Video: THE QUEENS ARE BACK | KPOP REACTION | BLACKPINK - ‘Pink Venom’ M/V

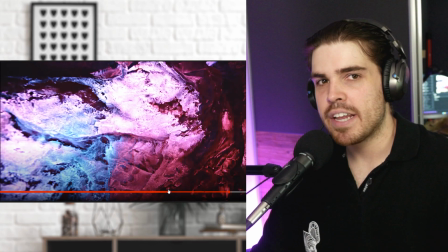501s
man the shots are really quick you know i i would complain about it but you guys actually explained to me that this is quite normal for blackpink and i just learned to accept it rather than just to enjoy it um because for me it's just a little bit too snappy you know it's
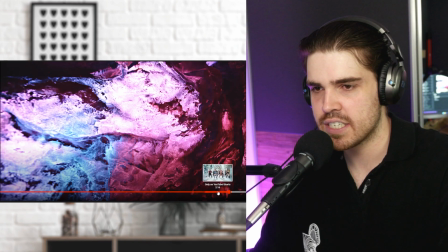514s
sometimes really hard for me to pay attention if we just look at this scene again the ending scene it goes really
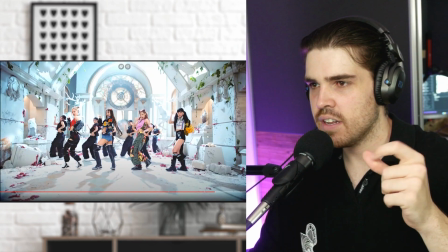520s
really quick you know just look click click click
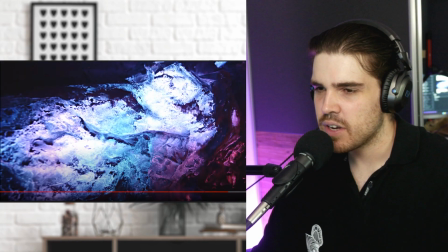528s
just really quick and again is it too quick it's questionable what do you guys think leave it in the comments below maybe you like
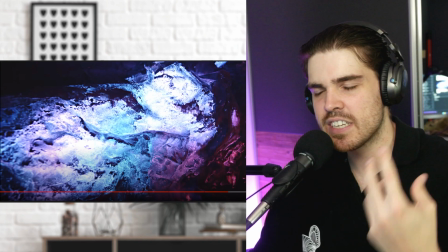533s
it maybe you don't like it for me i'm a more of a guy that wants to anticipate everything on this shot and it's hard when things just snap by
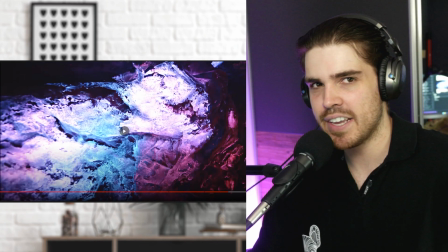539s
you know
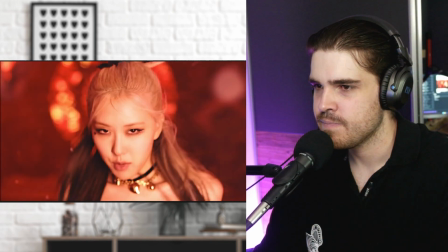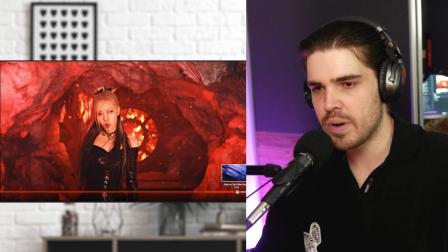545s
so this scene is so much better for rose i think this fits her much more no instrument no props that don't really fit the scene nice and powerful great
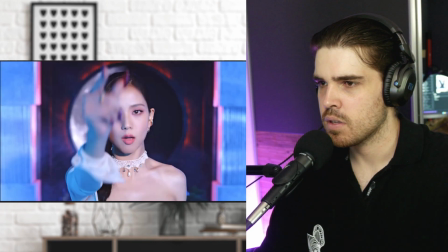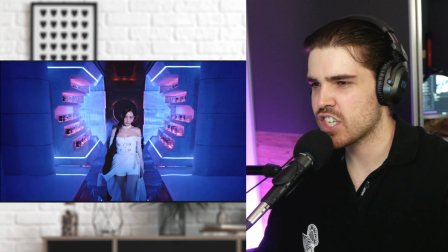564s
really nice as if she's coming out of hell ah
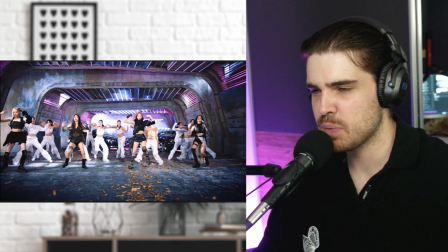572s
this is what i was waiting for
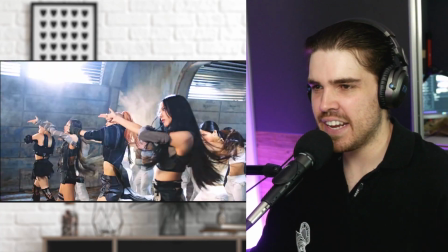577s
this fits the entire theme completely wow
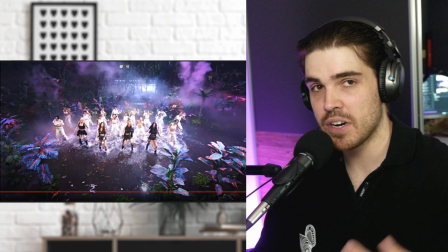584s
can we just give some pressure or pleasure or whatever you want to call it can we just admire this entire set it's beautiful it makes me think a little bit of jurassic park that kind of feel through it really nice and then adding a bit of pink to it you know that pink
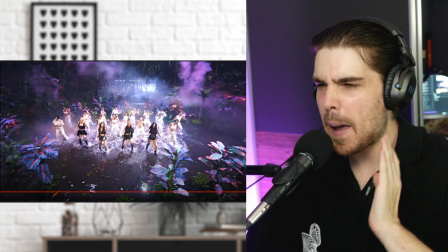597s
venom kind of look to it you know with a little bit of pink in the water and everything amazing they really made sure that the pink venom is visible throughout the
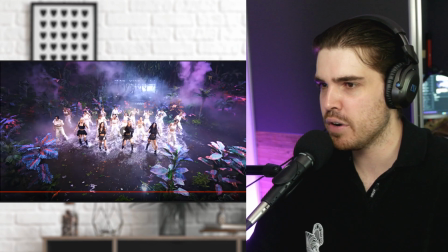605s
entire mv that it's just there for you to admire beautiful and also water scenes they're my favorite so it's already 10 out
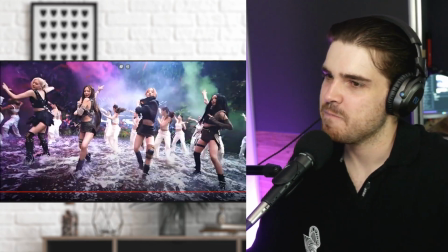612s
of 10 for me really
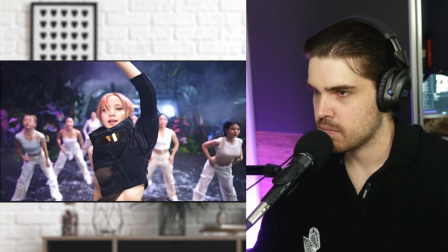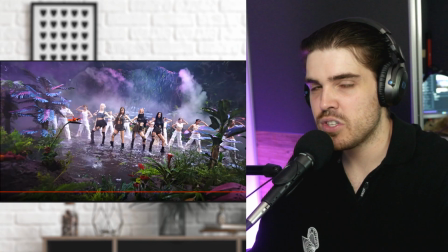624s
nice outro as well wow what a video to take in it's a lot for your money but the question is what do i actually think of blackpink and pink venom you know to me if you know if i have to be honest it's more or less like that same syndrome with i have a lot of shots so i want to include as much as possible in my mv now i just learned in terms with blackpink and all of their artists this is just their style and you just need to accept it but is this the perfect choice no because sometimes the scenes just snap by a little bit too much and that is the worst for me you know it's hard for me to admire a certain scene a certain part if it just snaps by like I have to go back again and watch it and maybe this is the formula maybe they want me to go back so I can look at it and admire it maybe that's the goal I don't know but that is for me the worst about this video the good thing about it I love it I think this is a really really powerful video it has a lot of elements to it that I'm like man it blows me away especially when it comes to the film quality when it comes to the production quality of the entire sets they are beautiful it just blows my mind away what they actually did here i can completely understand where most of the budget went into the set design the videography and making sure that everything is just massive and it looks good i do wish that they did find the harmony still with finding the right shot so they don't have to throw in everything this was a little bit of my my fear before watching the video but it's fine they still did their best and they really came out with a strong video i mean this video already has 37 million views within the first couple of hours it blows my mind away like it's just amazing to see how far blackpink has gotten and i really think that yeah this sets a new standard in quality and production they really took it to the next level and making sure that everything looks amazing in all of their sets it's a beautiful set design and also girls you know it but uh you always rock in all your videos because hey that's how you are you are professionals at the end of the day you know you're not just a new group you guys know exactly what you're doing but yeah guys this is my analysis on black pink and pink venom if you did enjoy today's video make sure you hit that like button if you do want me to look at the behind the scenes then please please please